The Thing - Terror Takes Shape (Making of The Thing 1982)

I remember at one point in the pre-production, John Lloyd came to me and said, okay, here are our options. We're going to have to go probably up to British Columbia and shoot this on a glacier. In looking for somewhere to build the set for the Antarctic ice camp,
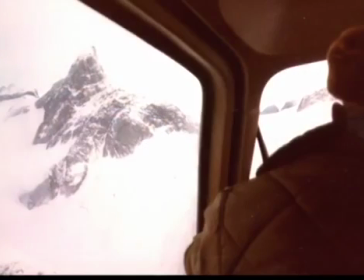they opted for Stewart, British Columbia, because it was purportedly one of the highest snowfalls areas,
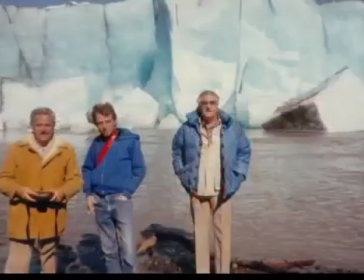accessible easily. We scouted it, I believe it was in the summer, when it was still warm, relatively warm,
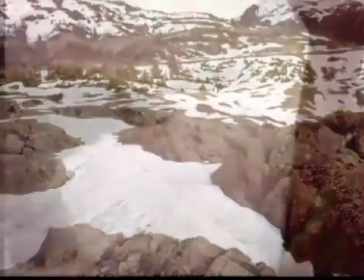and the location we had chosen on this hilltop overlooking a glacier was still essentially dirt,
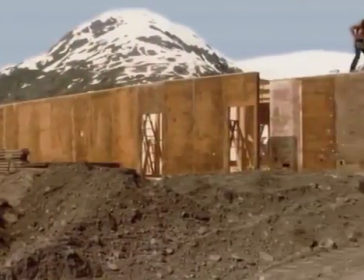so that they could build the camp. So we were, I would say, 6 months ahead of when we would be shooting.
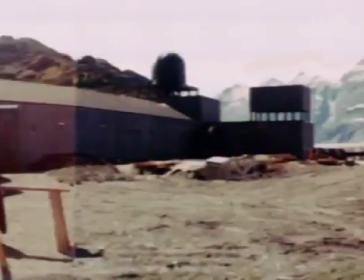We were choosing the spot. It was a little knoll on top of a mountain
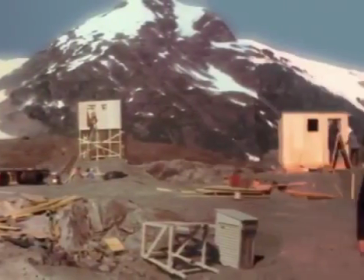that was accessible by a one-lane road that was also used by the mining company. The mine road had only been opened briefly, and it was shut down after that,
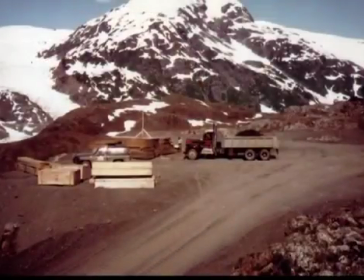so it was kind of a unique thing to find, because you just don't drive on top of glaciers.
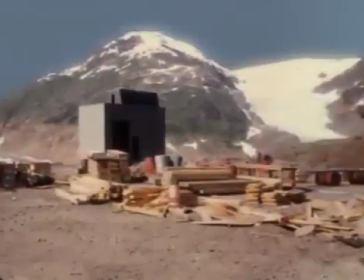You don't do it. And here is this place, and it worked.
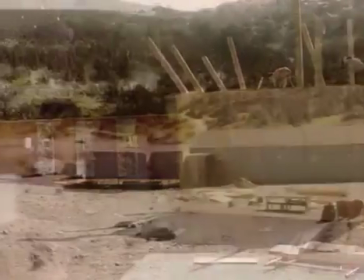It was just right there, and the only one problem, there were trees to one side, so I built the side of the set to hide that under normal shooting, so you wouldn't see it.
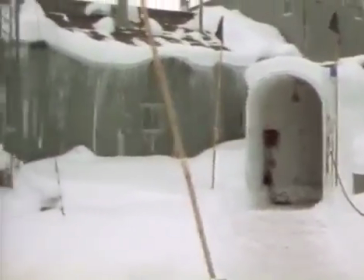But I was really extremely happy with all that. You know, I thought it looked right.
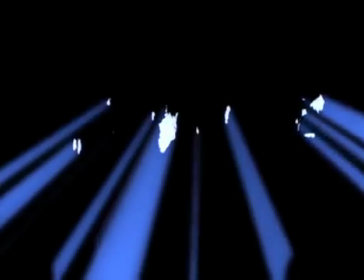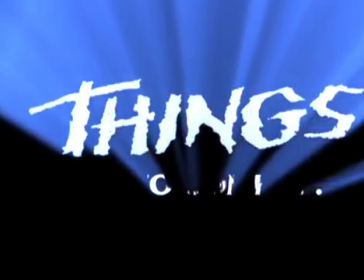My responsibilities were the opening title sequence, which involved fabrication of the miniature spaceship, which was actually built by a person named Susan Turner.
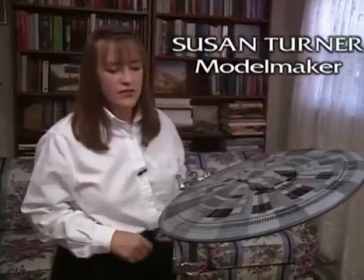This is a spaceship from the opening sequence of The Thing, used in 2 shots.
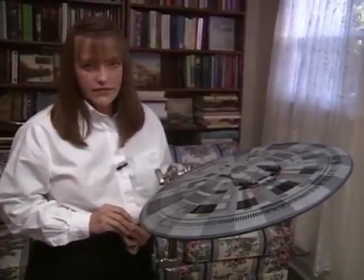It's principally made of ABS plastic.
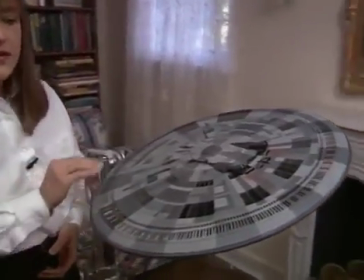I made it out of that so we could help hold all the heat that would be generated by these 144 lights we have circulating.
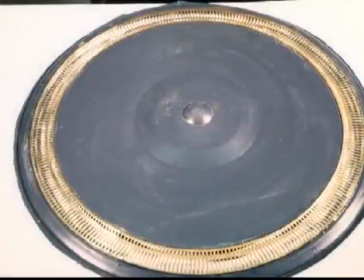It has a lot of brass etched pieces, including the grill around the outside, the vents, the dome, the exhaust.
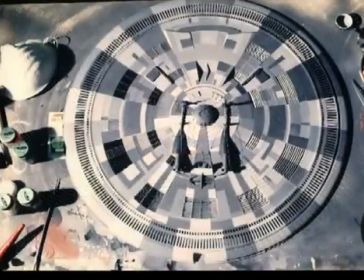I did that because I wanted maximum detail possible, which is not possible, in my opinion, with styrene.
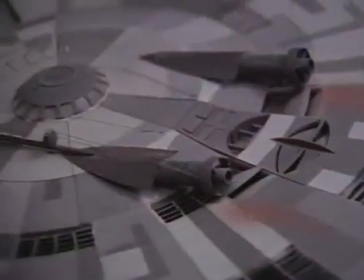I like the brass. It's painted with many shades of gray. It's airbrush painted by hand, masking techniques.
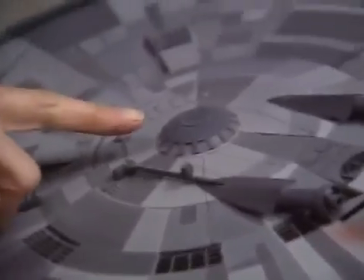There's also a light in the dome, which is made of hammered brass.
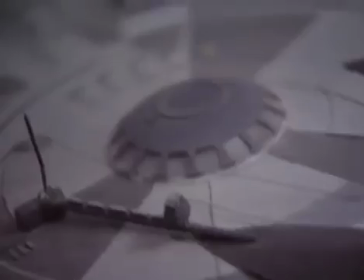It was actually flat when it was etched, and it was hammered into shape in wood form.
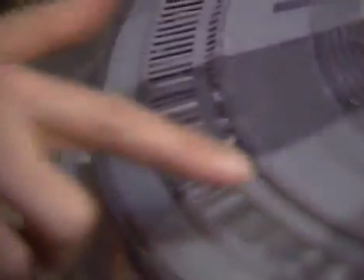I wanted you to be able to see the lights at a continuous intensity through the grating,
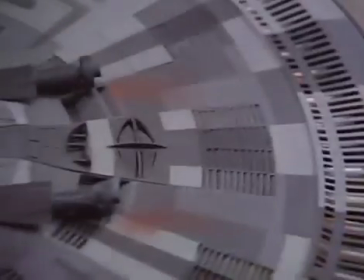instead of little hot spots or what you usually would get with a grain of wheat light.
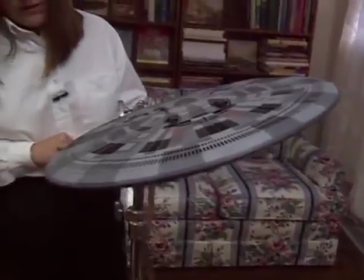And there's infinite values of intensity and speed on this too.
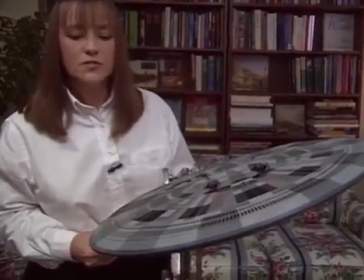So when we got in and saw what speed we needed to have it go at to give the right effect,
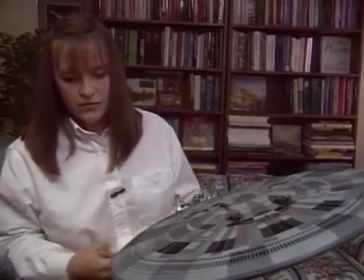we would have the option of making the lights go faster or slower, or be brighter or duller.
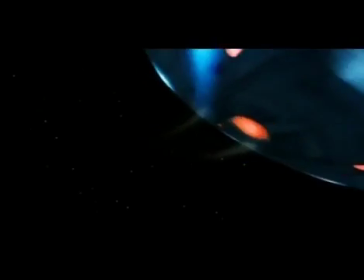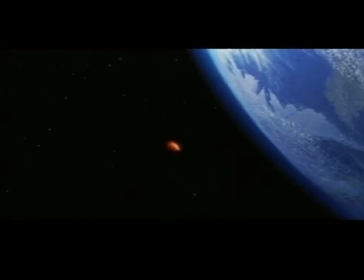We shot at Apogee, 4 passes. The spaceship pass, the pass with the swirling lights to give it the motion, which is presumably powering the ship. There's another pass with a little light on the top in the dome, where presumably the creature is steering the ship. And we also shot a matte pass.